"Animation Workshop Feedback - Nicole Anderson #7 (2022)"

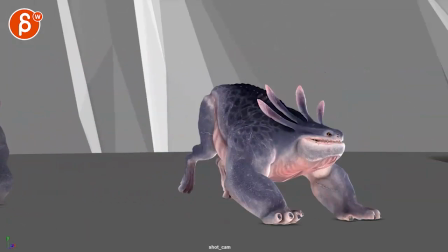[7:54]
works pretty well like all the detail you can tell it's breathing and sleeping
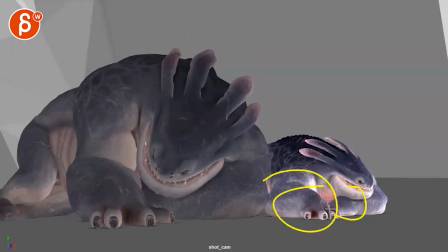[7:59]
all that stuff is really cool i like the fleshiness and the feel of this here all of that like it feels like there's good
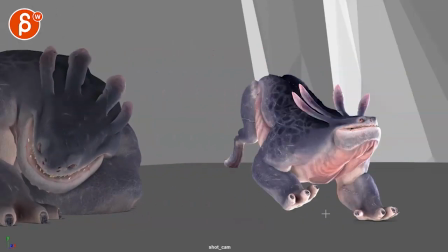[8:06]
mass and it feels fleshy with contact like that's super cool so the biggest thing which
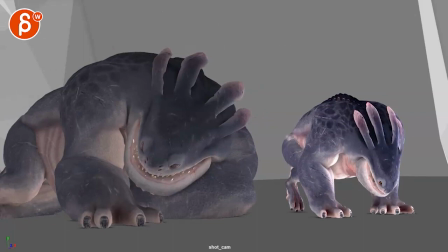[8:13]
again either we i gave you a wrong note i was wrong you changed something it's just
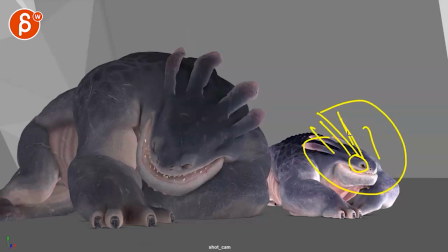[8:18]
something in the eyes or again the flare here and somehow bridging this
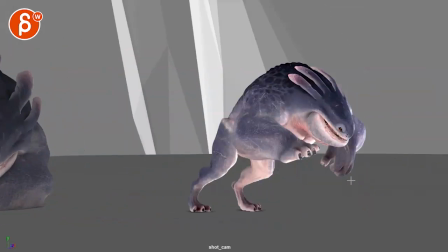[8:26]
where it's not so slow and fast fast fast there's something where
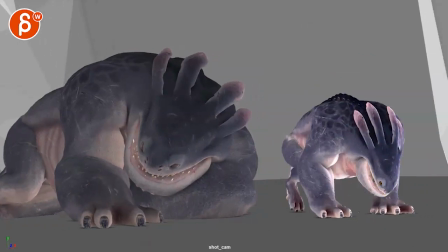[8:31]
it would probably help you to go instead of down and it's looking and it's looking and it's looking and only now it's up it's
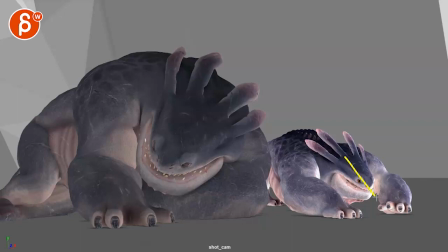[8:39]
because he saw something it's almost like you want to do this and don't go as low and here lead with the head and the head goes up because the
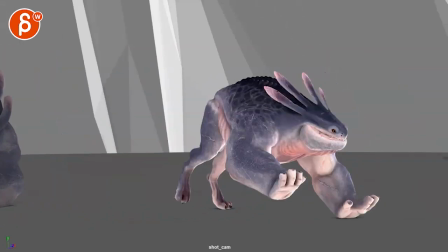[8:46]
head wants to look at the air the focus of interest i think that might help you and
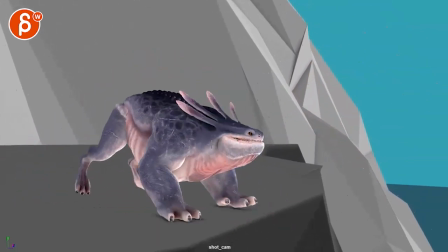[8:52]
if i'm talking out of my butt and saying weird stuff let me know that's totally possible as well
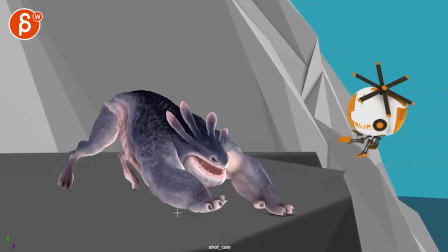[9:02]
and watch out this feels a bit slow as well there i say for being so
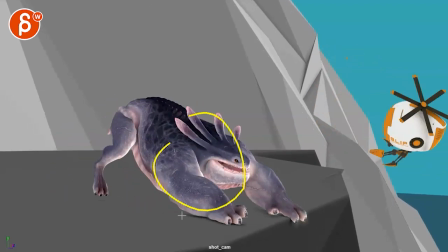[9:07]
off balance and sliding with that mass it's almost like at least one of those arms would slide a bit faster into this there's a bit of a softness
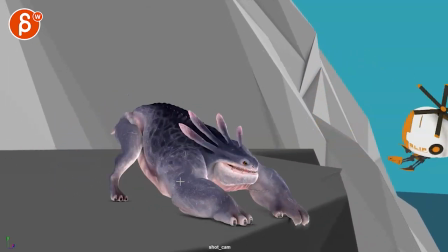[9:16]
in this just this section timing wise and
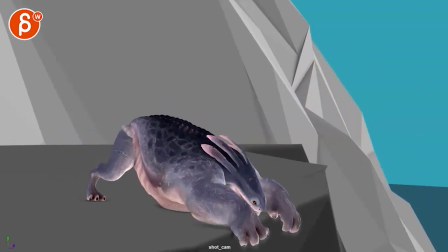[9:21]
they're probably mostly arms
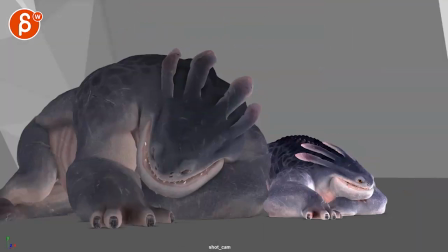[9:25]
yeah i'll leave it at that hopefully that's helpful let me know if you have any questions All right, there's an email, you can sign up, you can start whenever you want, you can submit whenever you want, you get 16 submissions. Either way, a like and subscribe would be awesome. All right, thank you.